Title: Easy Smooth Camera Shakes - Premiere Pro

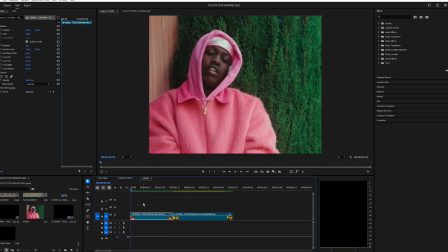(0:00)
What is going on guys and welcome back to another video and in this tutorial I'm going to show you guys how to add shakes to your videos.
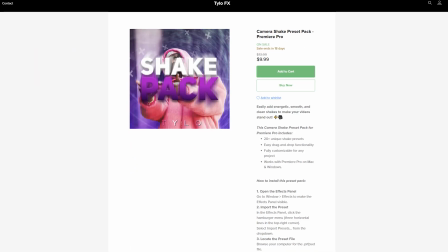(0:04)
Now before I get started with the tutorial I actually just created a new shake preset pack that's designed for Premiere Pro.
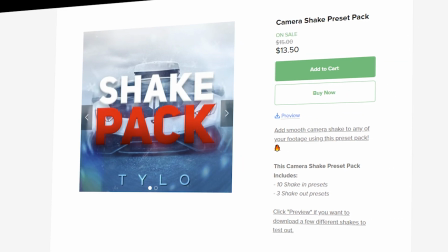(0:09)
Previously I only had a shake pack for After Effects but you guys seem to really like that one and a lot of you guys requested one for Premiere
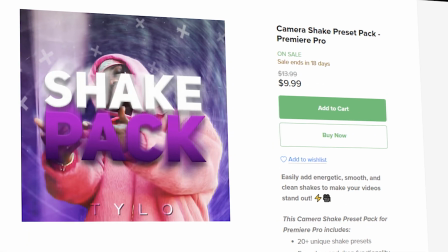(0:14)
Pro so I went ahead and made one so you guys can go ahead and download that and use them for Premiere Pro now.
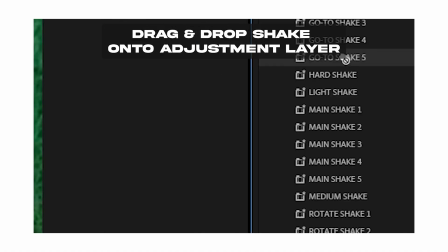(0:19)
There's over like 20 different shake presets in that pack so I'd highly recommend trying it out if you guys want to add some shakes to your videos.
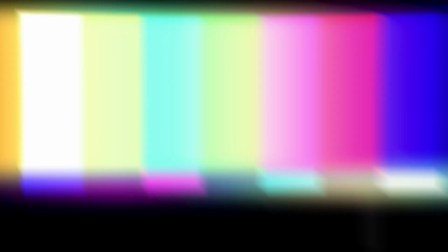(0:24)
Alright enough self promo let me actually get started with this tutorial. So the first thing you want to do is create an adjustment layer.
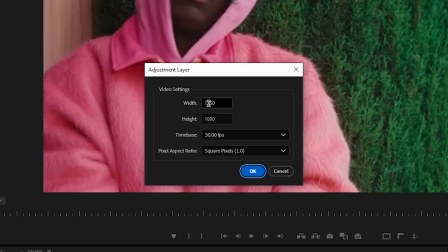(0:29)
So if you go over here to your media and create a new item and adjustment layer, these should just be default for your composition and hit OK and drag this on top of your layer.
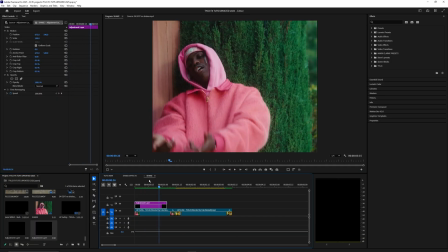(0:37)
And we can just trim down this adjustment layer because we don't need that full length. Somewhere around here is pretty good. OK, so the first effect we want to apply to this adjustment layer is transform.
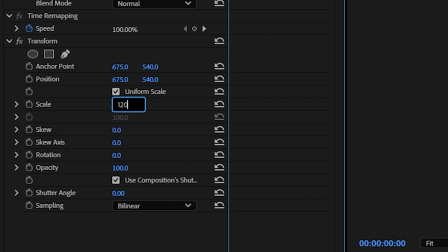(0:44)
Just drag it onto the adjustment layer. And let's go ahead and set the scale to 120 and set a keyframe for that at the start of your adjustment layer.
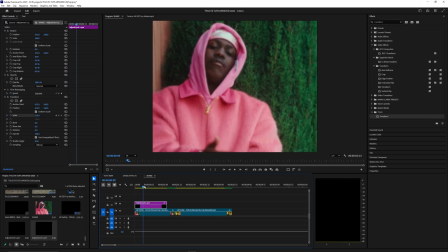(0:50)
And just go a few frames over. I say like 10 or 15. I'm just going to go kind of towards the middle of this adjustment layer here and then set this down back to 100 so the default value
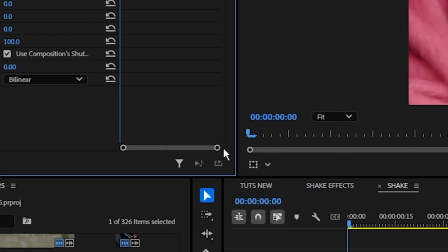(0:59)
then let's go ahead and select this last keyframe here right click it and hit ease in you can also open up the graph here and kind of
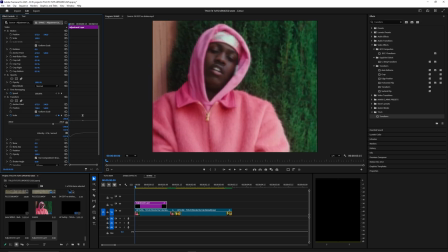(1:05)
adjust it if you want to next we're going to go ahead and keyframe the position here so let's go ahead and set a keyframe at the start and
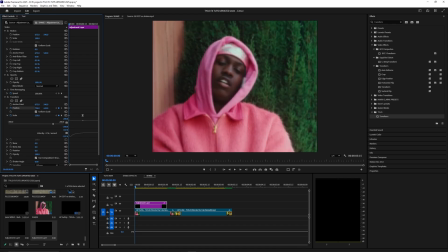(1:10)
we're going to move this one to the left and then kind of just up like this basically you don't want to go too far where you actually see the black edges of this video but just enough so it's kind of out position from the middle and then go four keyframes
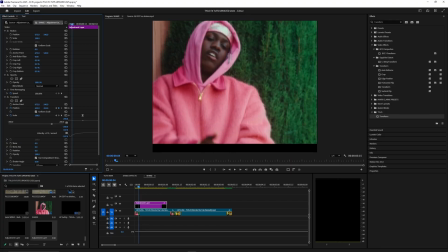(1:23)
over one two three four and then create another position somewhere else in the video and you just want these to be pretty random because obviously a shake is supposed to be random so we're just pretty much trying to replicate what a shake effect would look like and then let's go five frames over for this
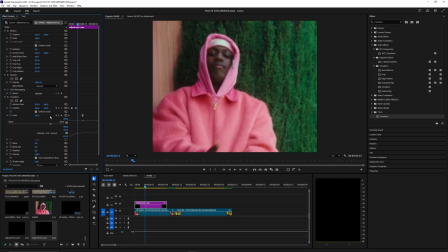(1:35)
next one and then set another keyframe and then lastly I'm just going to go five more frames and then set it back down to zero and
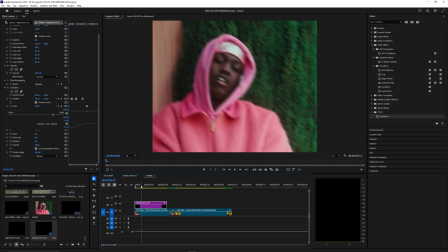(1:41)
then just go ahead and change your shutter angle to 180 and let's go ahead and play this back see what it looks like as you can see it's a pretty subtle shake right now and obviously you're gonna have to adjust this and kind of play with it to get it to what you
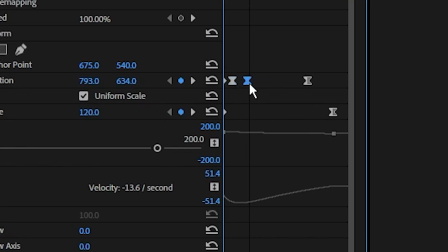(1:52)
guys want it to look like you can mess around these keyframes here move them in closer and the closer they are the faster and more i
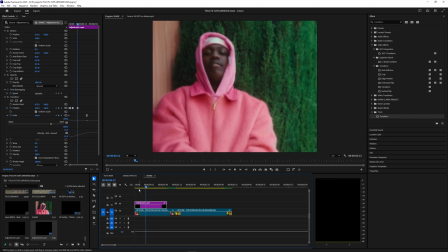(1:57)
guess aggressive the shake will be as you can see just by moving them closer together you get a more of an impact kind of shake we can
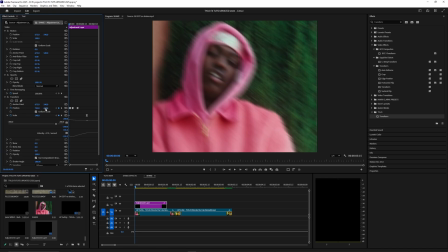(2:03)
even bring the scale up to like 140 at the start which allows us to move the first keyframe up a lot more or
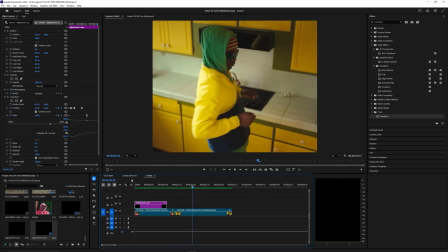(2:09)
to the right or left now you can see if i play this back it just creates more of an impact on that shake so the more you adjust this position
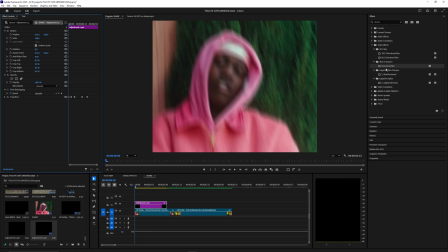(2:15)
the stronger the shake will be the next effect we're going to apply is directional blur let's go ahead and bring that to the adjustment layer.
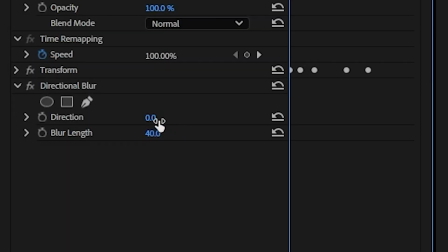(2:21)
Let's change the blur length to 40 and make the direction just some random value here. Set a keyframe, go a few frames over, set that to another random value and just do that for a few frames. And then let's go to the start for the blur length, set a keyframe on that and then just go over a few frames and set this down to zero.
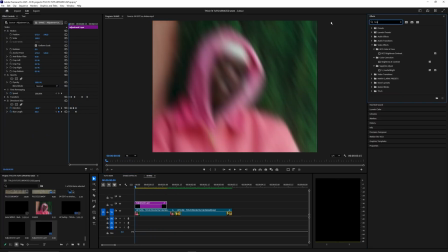(2:36)
So that kind of just helps smooth out the shake a bit more. The last effect we're going to apply is brightness. Let's go ahead and bring this brightness and contrast onto that adjustment layer as well.
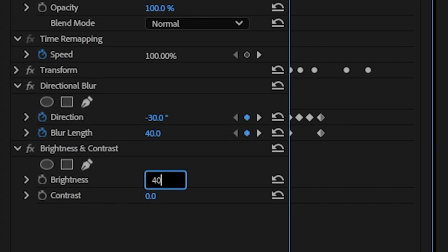(2:44)
I'm going to set that brightness to 40,
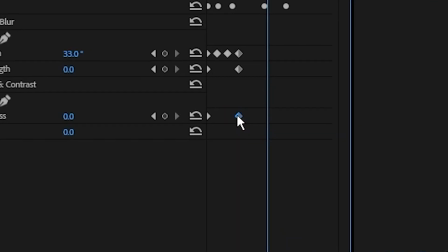(2:45)
set a keyframe and then once again just go a few frames over and then set this down to zero and just go ahead and select that last keyframe and hit ease in and there you go that is how you easily create that shake effect inside
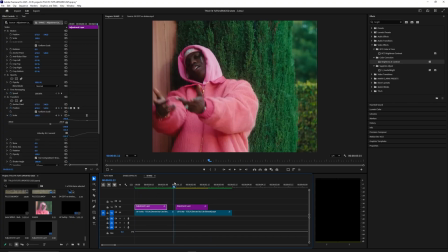(2:54)
of premiere pro you can basically just copy these adjustment layers and paste them onto the rest of your video layers so if i play
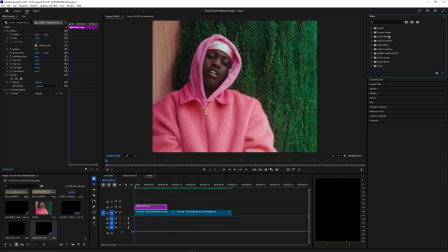(2:59)
this back and kind of see how it transitions into this next clip but yeah if you guys did download that preset pack all you have to do to install
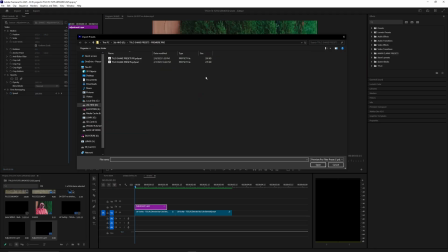(3:04)
it is go up to these three lines up here and then hit import presets and then select my shake presets and hit open but yeah once
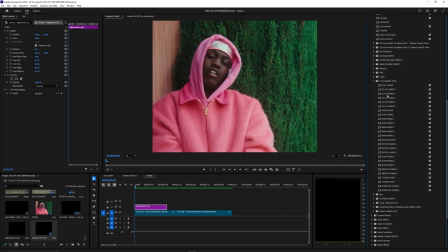(3:10)
this is imported you'll find them underneath the presets here and you'll have all these different shakes so you can easily apply into your adjustment layer you literally
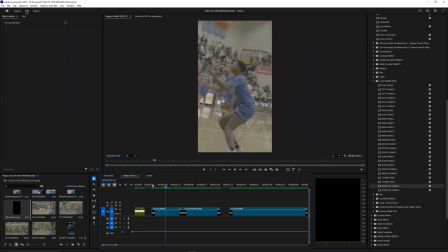(3:16)
just drag them onto that adjustment layer and you instantly get that shake effect. All right so I have another clip of my timeline here as you can see it's just a normal shot but then I have like a little slow-mo at the end towards the dunk so it's not very smooth and I don't really like how it looks I want some more kind of impact on that dunk so what we're going to do is create an adjustment layer drag that over our footage and just trim it down
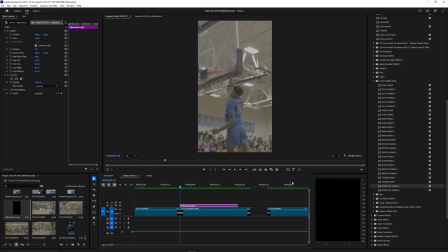(3:34)
so it starts on that slow motion part of the video and let's go ahead and just apply one of these shakes here. I'm going to go ahead and try this main shake one and drag that onto the adjustment layer and yeah as you can see that definitely helps add impact to that dunk and looks super sick. All right, so I have a few other car clips in my timeline.
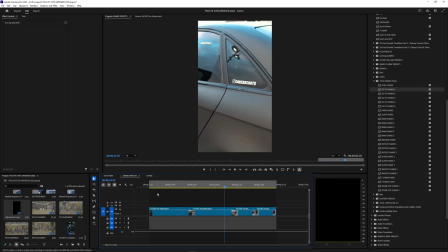(3:50)
Let's go ahead and play this back and see what it looks like right now without any shakes. So obviously it's pretty smooth.
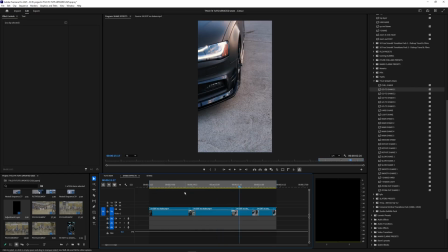(3:55)
The speed ramps are clean and it looks pretty good pretty much on its own, but I want to go ahead and apply some shakes onto this just to see what it looks like.
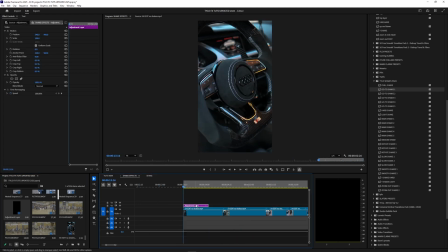(4:01)
So let's go ahead and bring on that adjustment layer and trim that down. And for this first one, let's go ahead and try this go to shake two.